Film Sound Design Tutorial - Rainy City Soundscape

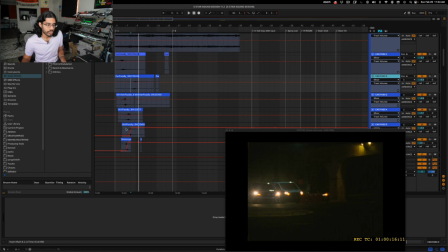Some of these have some panning already built into them, like just kind of like the left to right panning, and some of these I automated my own panning, like this one, for example.
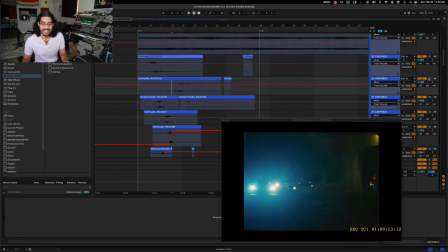That one I automated the panning myself. And it's funny, actually, listening back to this car pass right now when I sold it, it's actually going from right to left, which is kind of wrong because all the cars on the screen are going from left to right, but I didn't catch that until literally now, and hopefully no one else caught that either.
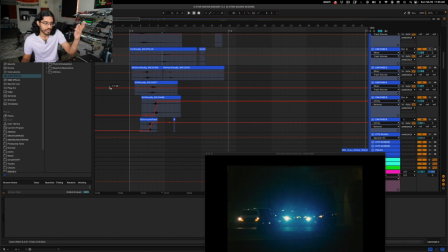But like in the context of everything, it's hard to catch those little things.
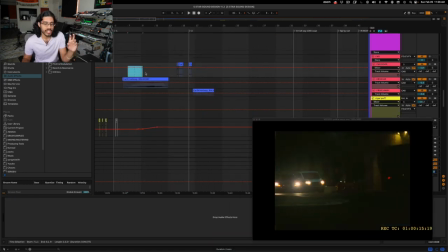And then I have a couple specific car sounds for this white van that the protagonist gets out of. So for this one, we want to bring the audience's focus to that van. So I've made that sound definitely louder than all the other car passes. So let's just check that out. I'll solo this.
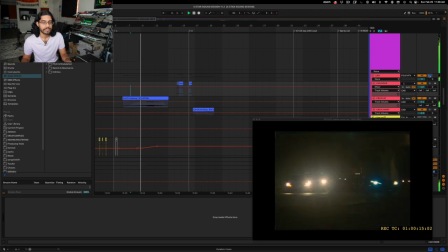There she gets out.
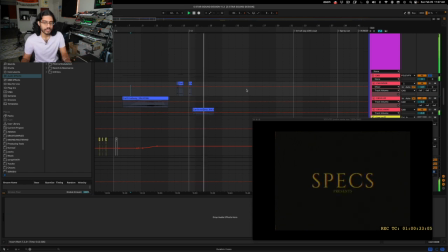And then the car drives away, which you don't see on screen. So it doesn't line up with it perfectly.
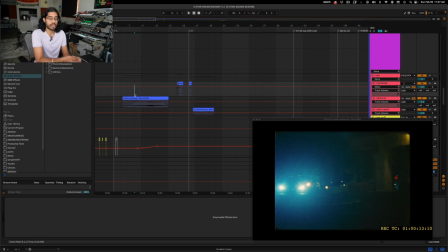Like I said, if I had the ability to, I would have recorded a car exactly, timing it.
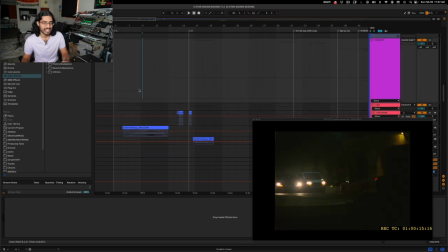But it worked pretty well with the splice sample in the context of everything else going on. You just kind of need to hear the motor of the car coming in, fading into the scene and then stopping when the actual car stops. So with everything,
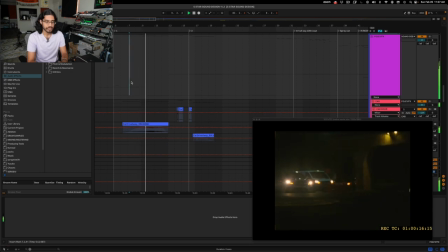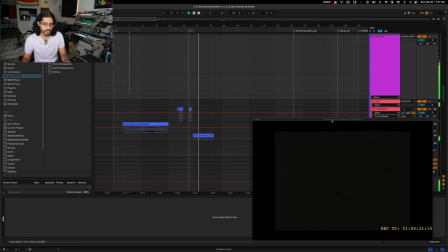so, in the context of all the other cityscapes and cars, this actually fits in quite nicely.
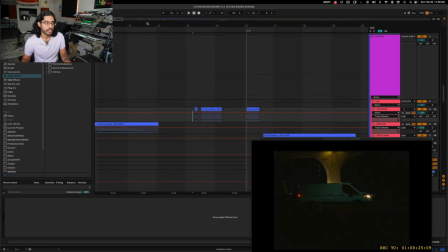And then I have some little things for the car door as well, which you heard. And just so you know, the film file that I get has no audio,
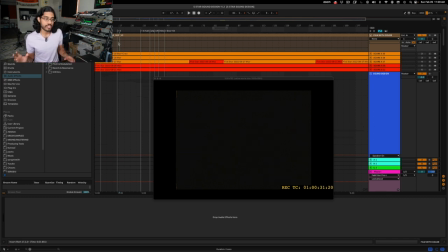so everything that you hear has been artificially added in this sound design project.
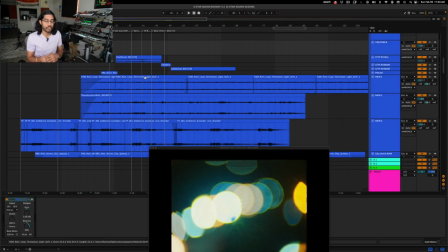So I have a lot of layers here of just different rain recordings, so I can get a really full sound,
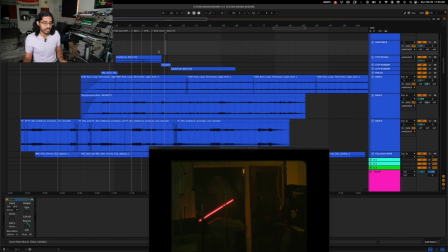something, you know, larger than life, especially once it gets to the part where she breaks into this abandoned film studio. That's the peak of the film. That's when the rain and the storm and everything is just going crazy. So for that, you really need all these different layers and stuff.
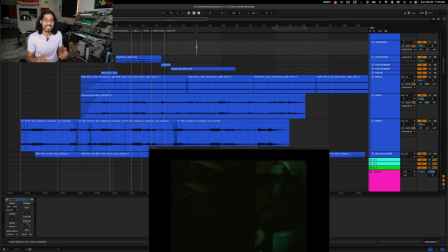I find that one recording by itself a lot of times just doesn't cut it, doesn't give you that big full sound. So you really do need all these layers to fill in the frequencies and the dynamics and all that. So let's just go through these one by one. This first one is this light rain loop.
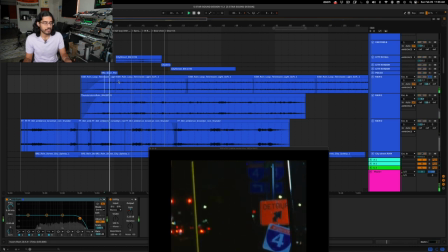This one is really providing that like high frequency portion of the rain, just that sheen, like the pitter patter of the raindrops falling and hitting the surface.
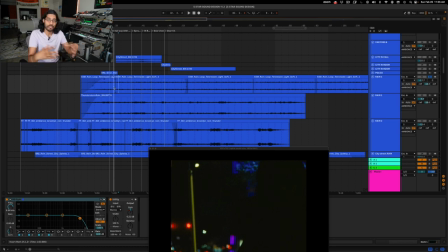With each of these layers, I'm also trying to cover like different frequency ranges so I can really fill out the frequency spectrum. So if we go to this next rain recording, this is a thunderstorm.
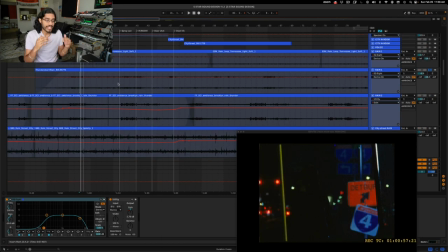So with this second recording, it also has a little bit of that high frequency pitter patter of the rain, but it also has more like low end, more mids, just a little bit more of a fuller sound. So, you know, I'll show you how that stacks up with that original, the first rain recording.
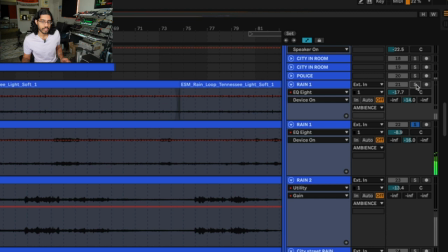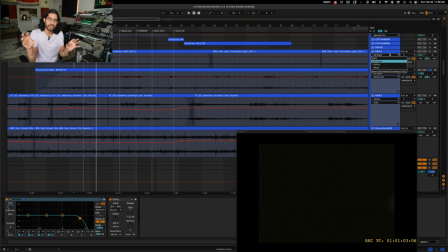So that first recording just, you know, blends in nicely, just provides another layer of like that sparkle and the sheen of the rain.
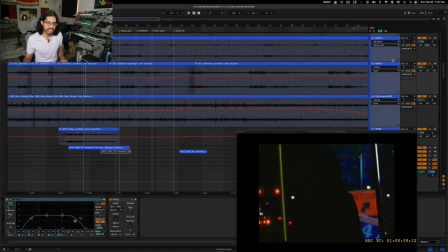This third rain recording here is more in the low frequencies, the low mids. There's not much high end here, so take a listen to how that sounds.
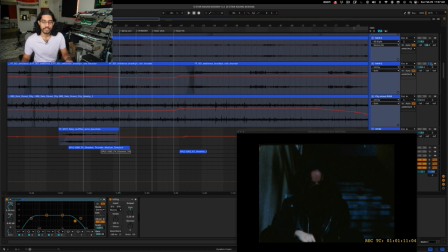So that's just filling out the lower end of the frequency spectrum. And then we have this other city rain recording here.
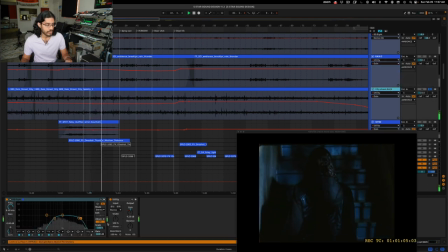And that's taking care of more of just like a little bit more of the mid-range, not so much lows. I'm also filtering this out.
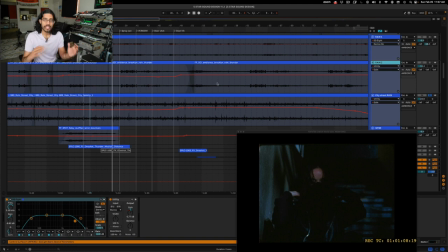So all these have EQs on them just to, so they blend nicely together, and also with the actual scene that we're watching.
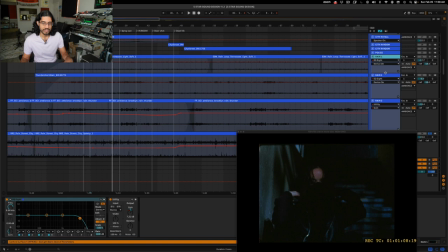So most of these are rolled off in the high end because there's just too much high frequencies in these original rain recordings. So let me just show you what that sounds like without the EQ. I'll just take off the EQ of these two. Too much high frequencies.
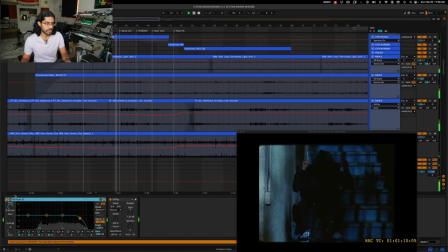Without the EQ, it's just way too much high frequencies. And we're going for a darker sound here anyway, so it definitely helps to roll off some of that high end.
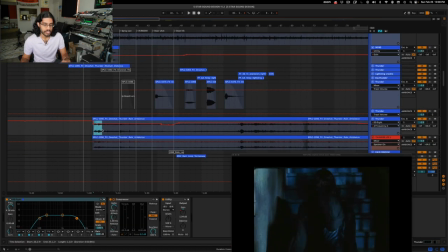And then we have another rain recording here that starts pretty much when she enters this stairwell, this stairway hallway thing. So that is this.
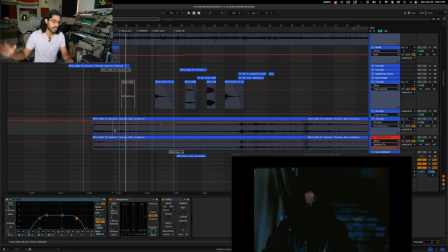And that also has a pretty full sound. Not like a lot of super high frequencies, but you know, a lot of mid-range, some thunder in there as well.
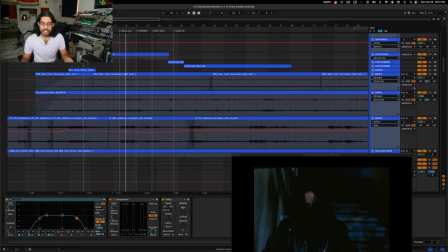So let me just play each of these rain recordings and I'll just show you how they stack up. So let's start with this.
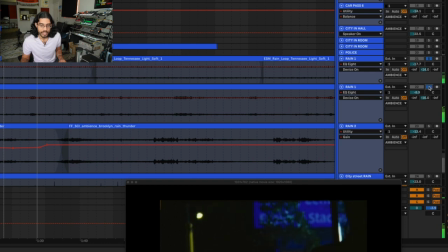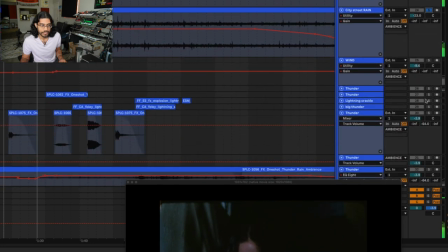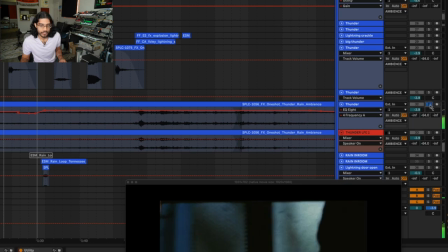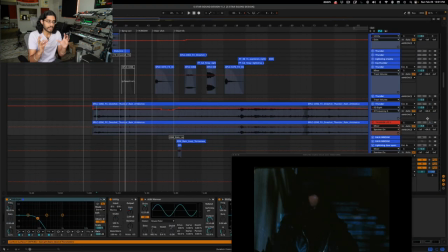So that's how they all stack up. They all play this different part in creating that soundscape,
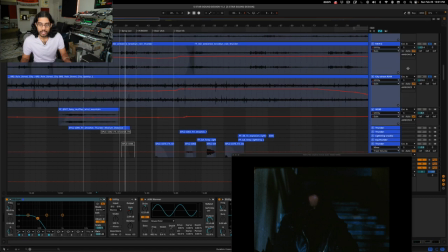but I'd say it's all each sound is vital.
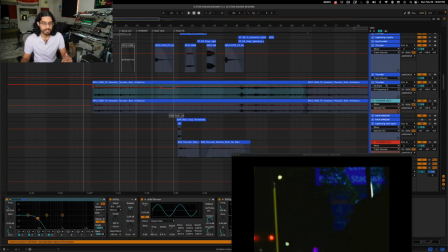And this right here, in this LFE channel right here, I'm just splitting this sound into its high frequency component. I can see I have a high pass at 100, and then its low frequency component here, I have this low pass. So that way, if I needed to take this mix and put it into 5.1 or Atmos,
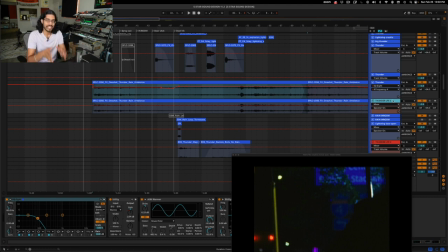I have something I can put into like a dedicated .1 LFE channel.
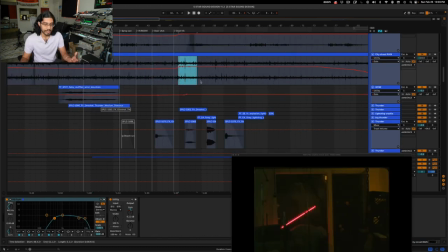So all these sounds really build up, and then it eventually gets to the climax of the film where she's rummaging through this abandoned film studio.
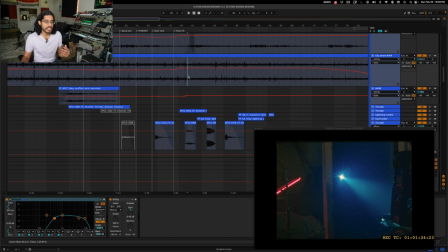So that's where the level of all the sounds gets pushed higher. Some of the sounds, like such as this thunder that I was showing you,
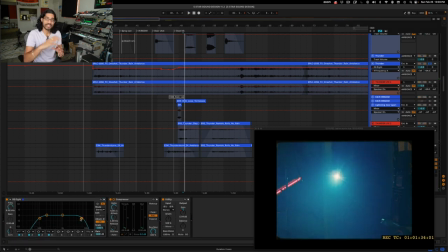There's a low pass filter on this Thunder that gets lifted up just a little bit, so it's letting more high frequencies through,
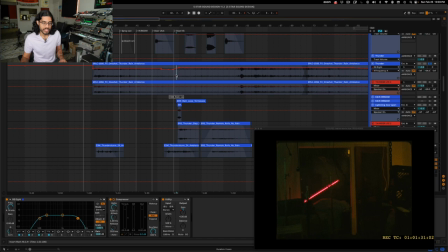so that opens up the sound, which helps just make it, again, more full, more larger than life. If you listen to all these rain recordings just, by itself with everything, it doesn't really sound realistic.
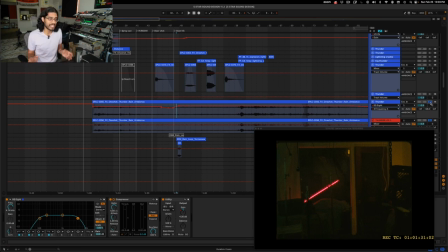It doesn't sound like she's in this indoor space. But if I were to make it realistic, it wouldn't really have that same level of impact that we're looking for.
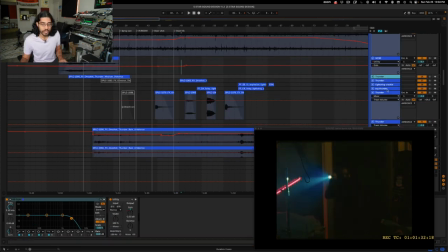And during this part of the film, I have a lot more thunder and lightning sounds going on, so you can take a listen to that. That thunder, that's intentionally supposed to be super loud. It's like right when she opens the door, it's supposed to be like this big bang, just FYI.
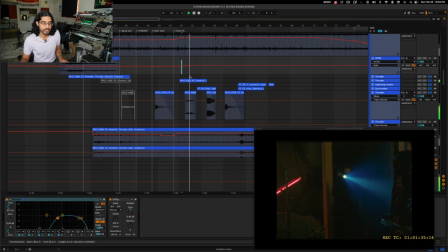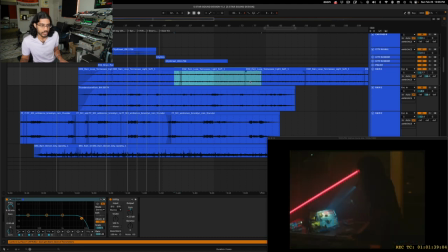And so all those sounds just pretty much continue on. There's a lot of volume automation going on there.
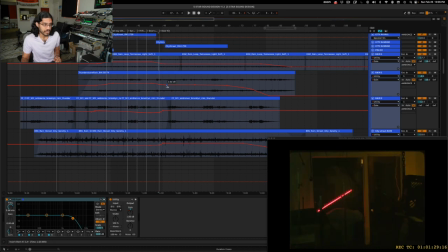And some of the rain recordings, like this one and then this one, they actually get turned down in level when it gets to the climax. And that's just to change the balance of which rain recording is like the dominant one you hear. Because these are a little bit more softer recordings. So I don't want that to be the dominant rain sound.